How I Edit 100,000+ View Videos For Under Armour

Today we're breaking down my favorite edit I've ever done, and it was for Under Armour. Recently I was in Florida for an entire week filming the Under Armour All-American football game. Now around the game there were festivities, practices, and this recap video that I did was pretty much everything that happened earlier on during the week, encapsulated into one video to promote the game, which this was posted the morning of the game to get people to watch it on ESPN. So starting out, if you haven't seen it, this is the video that we're going to be breaking down.
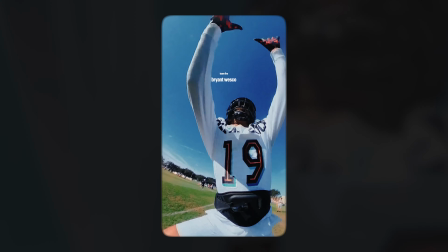0:32 We coming with some fire, man. 10 ice on top, man.
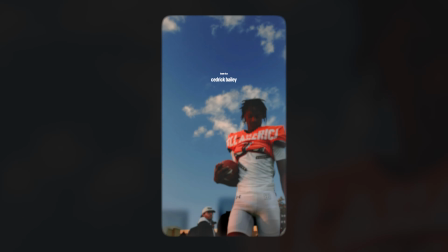0:37 This ain't a hoe, this ain't a foe. Grind never stopping, I'm keeping it cold. Unlocking the door with the holy key. You supposed to be this close to me, and hopefully.
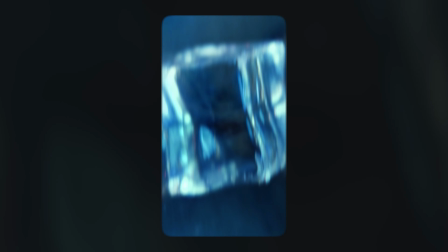0:47 Why you ain't got none of ice? You too icy, man. We go.
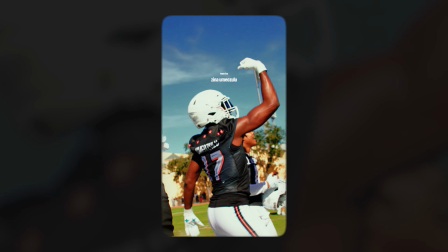0:54 They been doing all that talking just for them to get melted. I know the king, follow his lead.
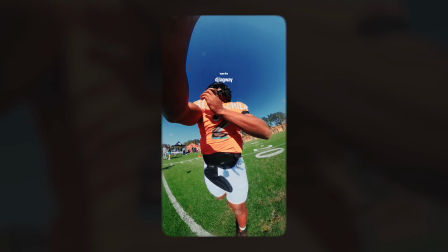1:00 D-line finna go crazy. I know they lurking, this serpent is circling, but I never worry. Hey, man, what happened when you put ice on fire?
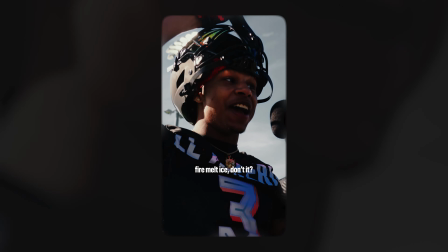1:06 It burn out, right? Fire, man, ice on it!
So I hope you want to hear more about it, and let's talk about that first shot to begin. When I do these edits, I try and make some kind of hook. Now, we all know the hook that's in TikToks whenever it's a talking head video where you say something that catches their attention within the first 5 seconds.
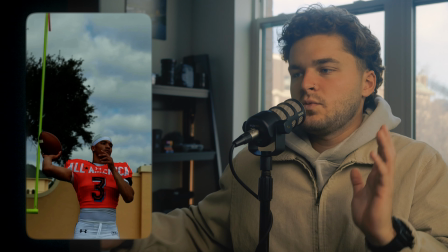1:28 But the hook in this video is whenever you see the quarterback throw it,
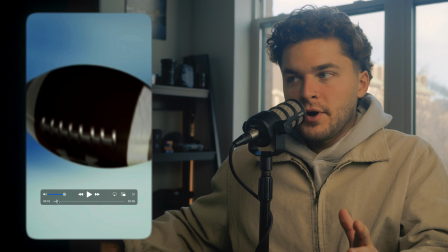1:33 and then into the UA next on the football into a one-handed catch.
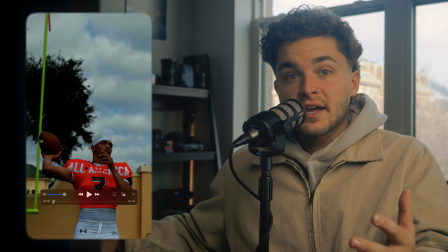1:38 This captures your attention, and you're like, what the heck did I just see, and what is this video?
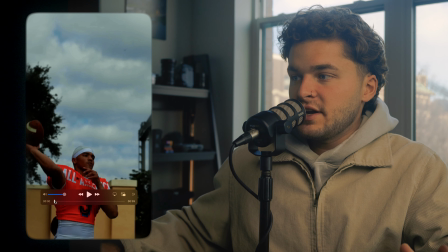1:43 That's a good thing. So how I did this was I got this first shot of the quarterback throwing it, and this is whenever they were running some quarterback drills,
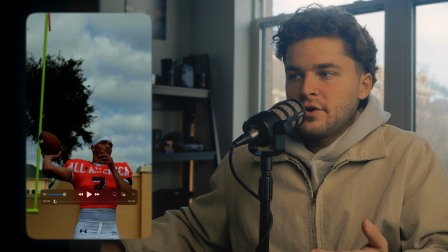1:51 scrambling out to the left, made a throw, track the ball whenever he threw it.
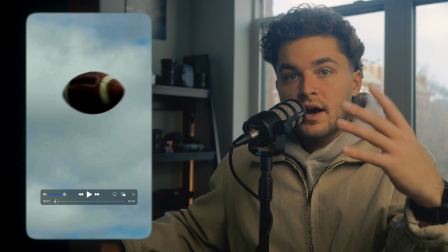1:56 This was recorded in 4K 120 frames per second.
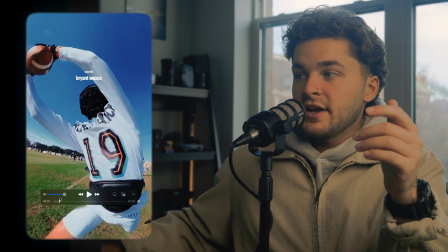1:59 And then the other shot I got was a player making a one-handed catch right here.
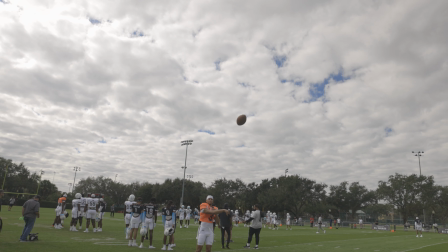2:05 This was a totally staged shot. This is me asking a quarterback to throw it to a wide receiver and asking the wide receiver to just catch it with one hand.
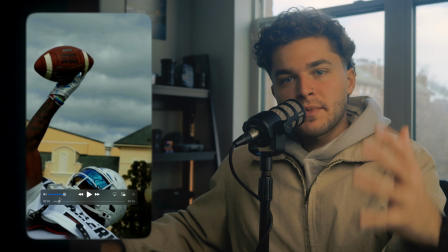2:13 There were some one-handed catches that happened throughout the game, but to make sure that I could shoot it in a specific way that I wanted to,
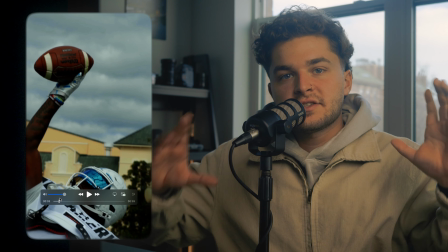2:20 I had to go ahead and stage this so I could track the ball into the player's hand.
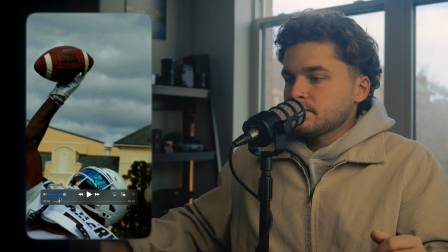2:25 You only see him catch it for a split second, but that's okay. So the 3D football, and I'll tell you how I did it,
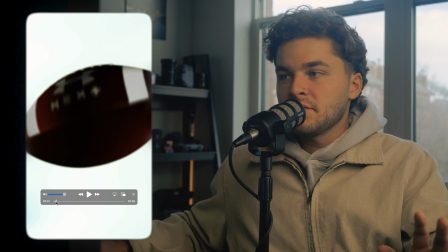2:34 but I'm by no means experienced enough to break it all down in a tutorial because this is my first time ever working with any 3D elements.
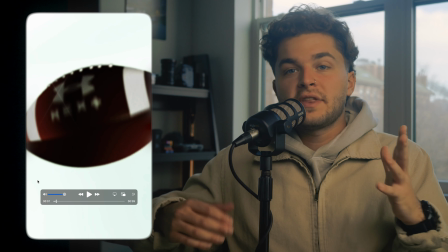2:41 It actually ended up that the DIT that was on site worked for the agency that I was hired by, 3D prints a lot of stuff.
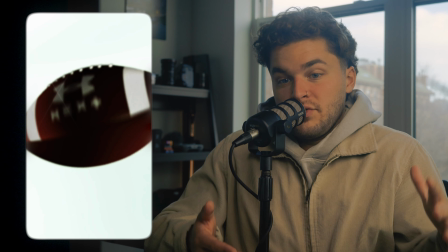2:48 And he knew how to make a 3D football. So he had the 3D football, and I asked him to put the Under Armour logo on it.
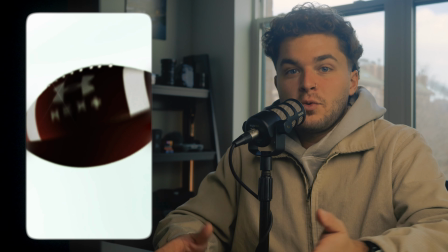2:55 And about 15 minutes later, there it was on my hard drive. So I had to do something with it.
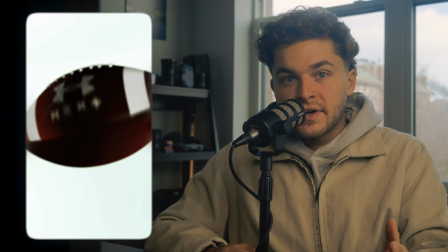3:00 Imported into After Effects. One of the nice things that After Effects does is it matches the lighting immediately.
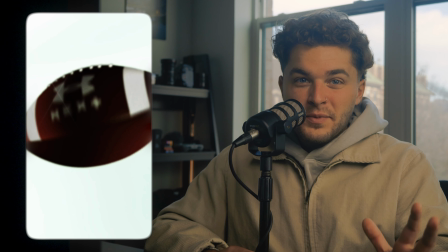3:06 And the keyframing is a little bit weird because you're working with the X, Y, and Z axis.
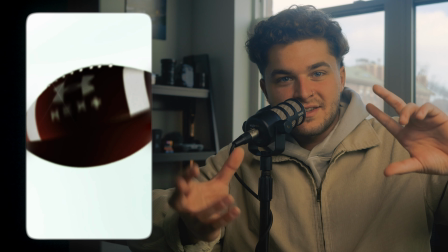3:11 And whenever you keyframe one, the ball does not rotate like in a perfect spiral.
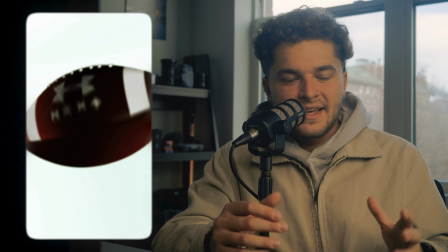3:17 So that and match cutting the other. Long story short, what I did is I grabbed the quarterback video and the one-handed catch.
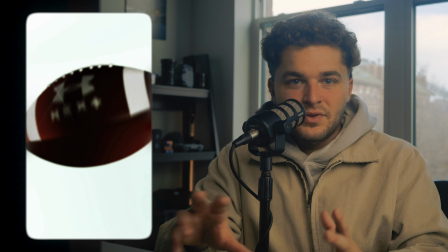3:24 And then in between them, I put an empty slate of the sky. That's really just cropped in on a shot that I got that I didn't end up using for this.
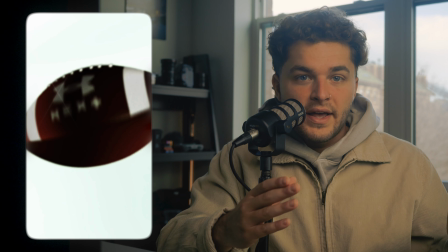3:32 And so before any effects were done, it went throw, sky, catch.
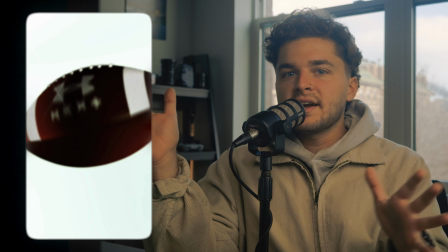3:37 Then I went in and I kind of worked backwards.
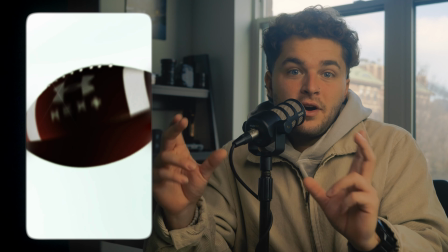3:39 I keyframed the ball so that it would match up the throw, and at the end match up on the catch, and had it look like it was a spiral and then reveals the logo.
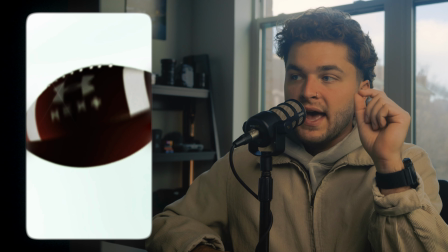3:48 How I did it was not perfect, but how you sell an effect like this is by adding motion blur and adding different elements like sound design.
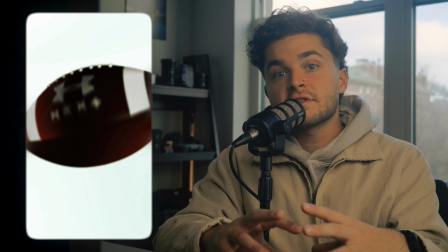3:56 Actually making the 3D rendering look worse is what helps because you want it to look like you shot it on camera,
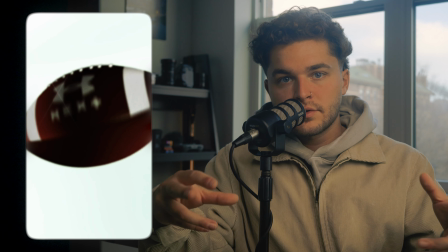4:02 and all it was you zoomed in on the ball, saw the UA logo reveal, and then the catch.
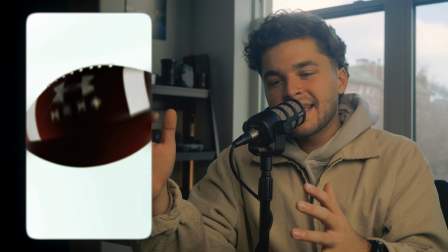4:07 You want it to look like it's one shot, so making it look imperfect was my best bet for this.
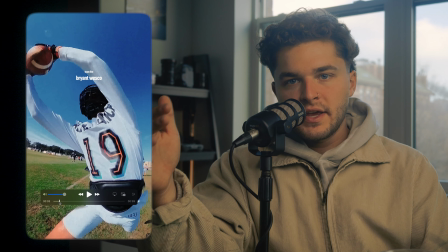4:13 Now moving on, this right here, if you watched my camera gear for Under Armour video that I released a few weeks ago,
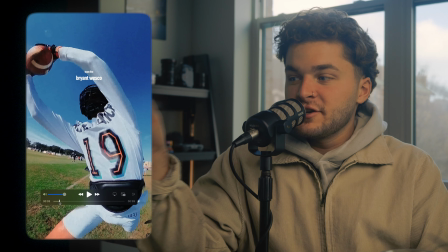4:20 was that rig right there. You see around his waist right there.
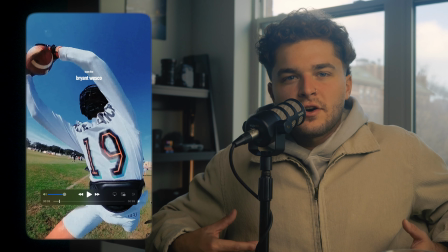4:24 It was a waist mount and what's called a Snorricam, I come to find out.
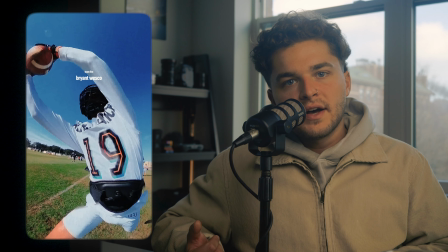4:30 And all it is a waist wrap with a selfie stick coming out and then a 360 camera on the end.
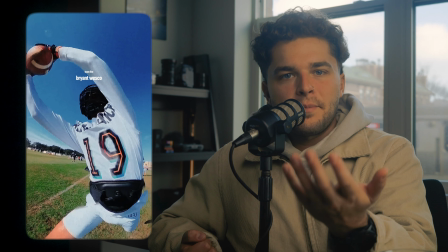4:37 So he's running with it and the stick is kind of bouncing up and down, but it's a 360 cam, so it's recording everything.
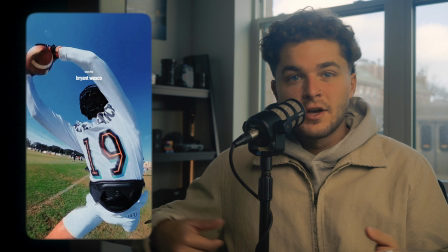4:42 And I just gave it to this wide receiver during practice, told him to run around with it, make a few catches.
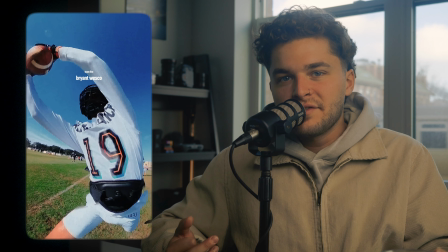4:48 If he hit it, doesn't matter. Actually ended up breaking this thing through the course of the event. But this was the shot, and you'll see one other one.
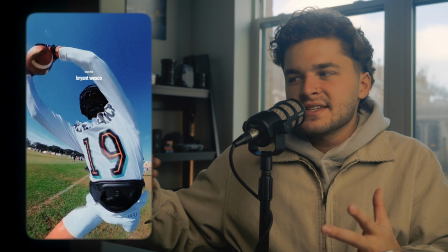4:55 And I don't love seeing the black hip wrap, but it does kind of look like padding for football, so you can get away with it.
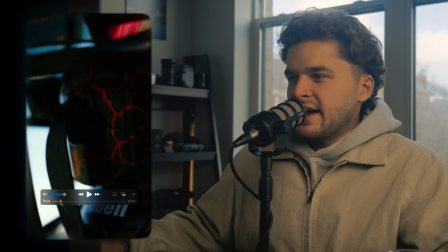5:01 Moving on, these two shots right here were the same kind of shot. This one, actually, you could see the Under Armour logo on the mouthpiece, but I doubt you noticed that.
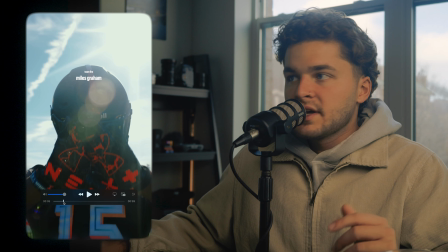5:09 And then this one came from the visor back to the player doing something where you could see the UA Next on the gloves.
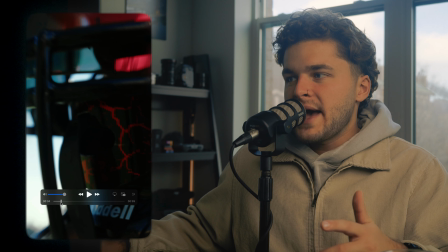5:14 Just a little way of making the edit dynamic, a little match cut, this going backwards, this one also going backwards.
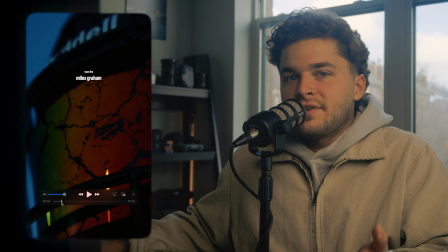5:21 I love the detail on the visor, super unique,
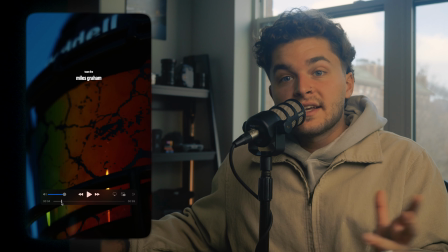5:24 trying to show the different teams and show the different things that the players got whenever they were playing for the teams.
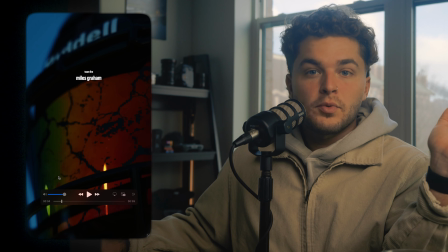5:30 A big thing we were trying to create in this one, and the whole word that people were using for it on the team, was make them have FOMO.
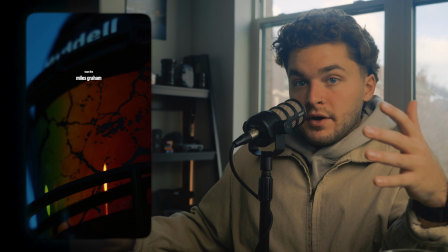5:38 Make people that aren't here have FOMO, so they want to watch the event,
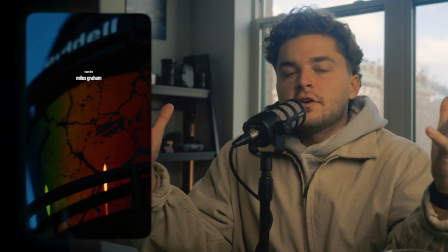5:43 the younger kids want to play in the event, make it look like this is the best thing that has ever happened before.
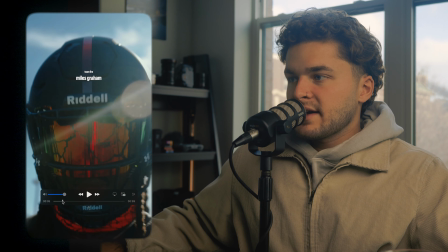5:48 And I think showing the gear helps that. So going back on the player, seeing the gloves, and there you go.
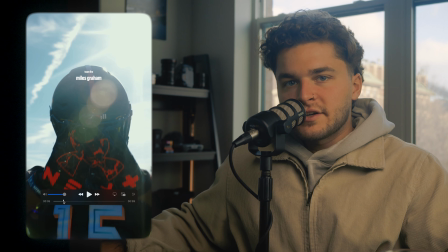5:55 The sun flare helps. That was all in camera. And then coloring, of course. Just adding some contrast, a little LUT.
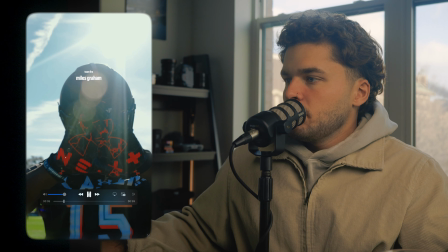6:01 Didn't dive too deep in on the coloring for this, to be honest. Moving on, we have some plays happening here.
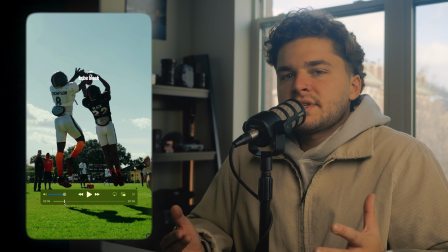6:08 So for the plays, we obviously want to show what was actually happening. We can't just show all details of the practices.
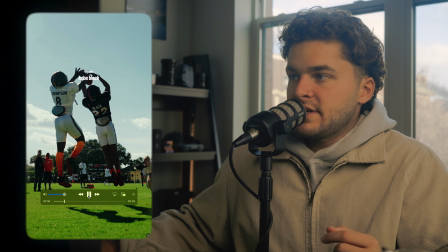6:14 And so right here, you see an interception and then another interception.
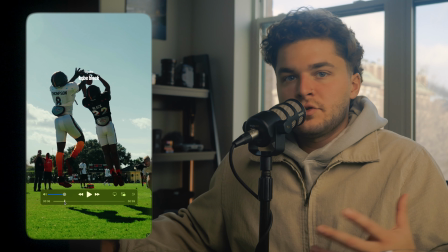6:19 And these were just two great plays, two of the best shots that I got throughout this entire event.
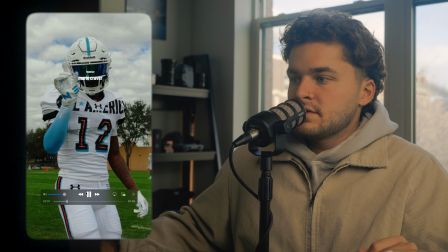6:25 And right here, you see it slow down and then speed up, slow down and then speed up.
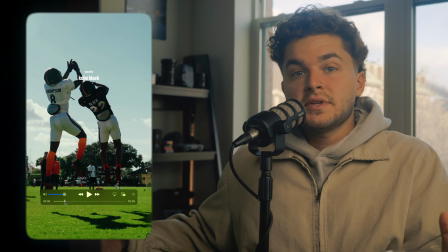6:31 It's a simple technique that a lot of people use for these recap type videos, for these sizzles is what Under Armour calls them.
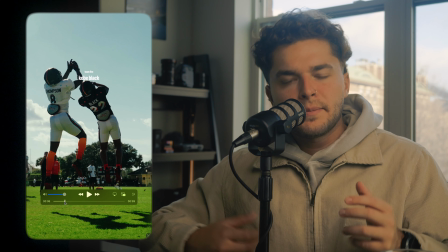6:38 And so you slow down when the action happens and then speed up to real time or a little bit faster than real time to go into the next clip.
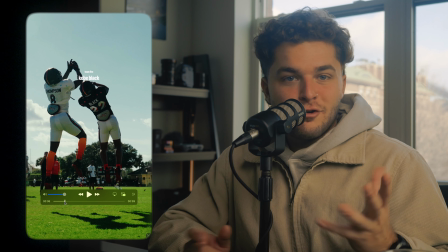6:45 It's a little transition that isn't really hard to do. You just go in Premiere, slow down, speed up with the different waveforms and the time remapping.
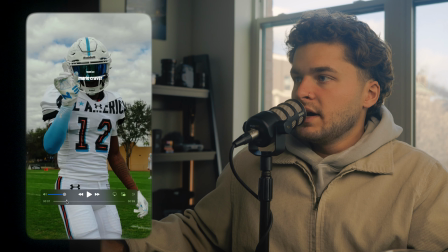6:54 So then you see the player wiggling his finger, and something to call out here is you see the names on the top of the screen each time.
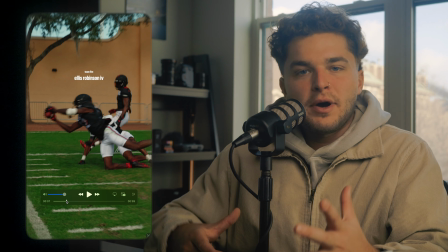7:03 This was just a little idea that I had because while I don't keep up super close with these high school players and the top prospects,
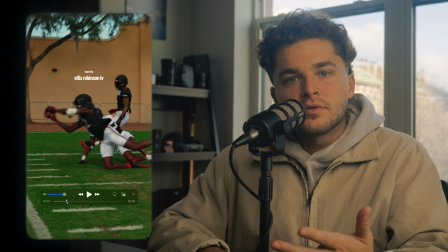7:11 I was thinking a lot of people do, and a lot of people care about where these guys are going, the top prospects playing against each other in this game.
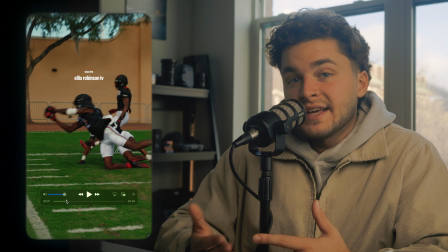7:19 And so how can we incorporate the level of attention to detail that those people have into a video like this?
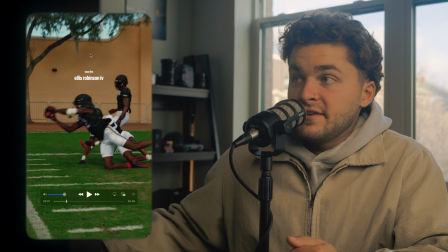7:26 So up top, you see Team Fire and then Ellis Robinson.
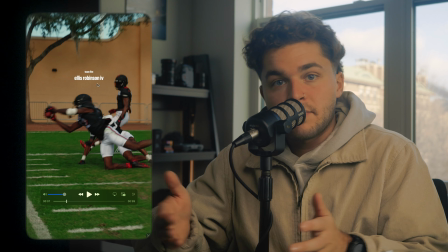7:31 So I put the team that they were on, so it was either Team Ice or Team Fire, and then the player's name right below.
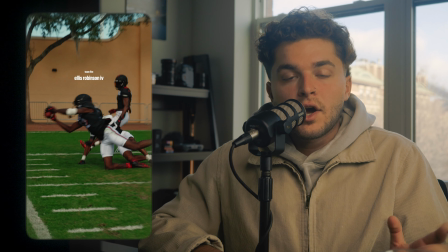7:36 So if somebody wanted to look at it and say, oh, wait, he's on Team Fire. All right, I'm going to be rooting for Team Fire.
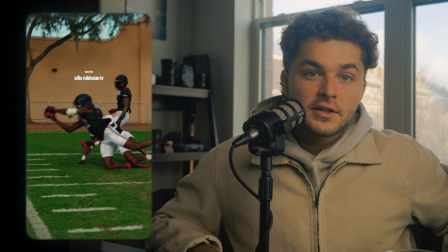7:42 Oh, he's on Team Ice. Oh, I like Georgia. He's committed to Georgia. So I'm going to root for that team.
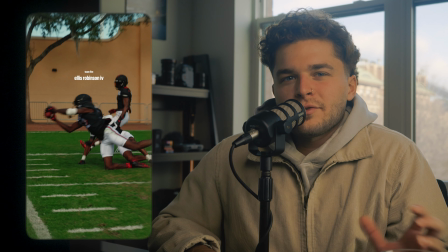7:48 Just creating some kind of other reason for people to care about the video.
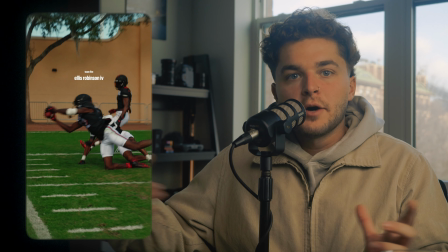7:52 You do everything that you can, and having the player's name on there as well helps us have some different brand recognition and tying our name with the players.
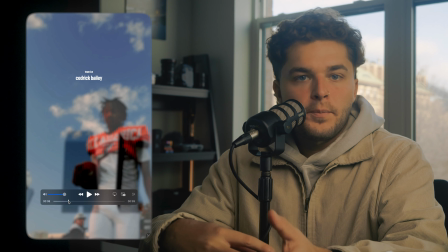8:01 And so next up, we have some more 3D. Whenever we got the football made, we also had a UA All-America logo made.
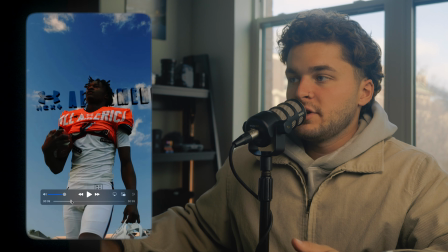8:09 So I'll fast forward a little bit for you to see it.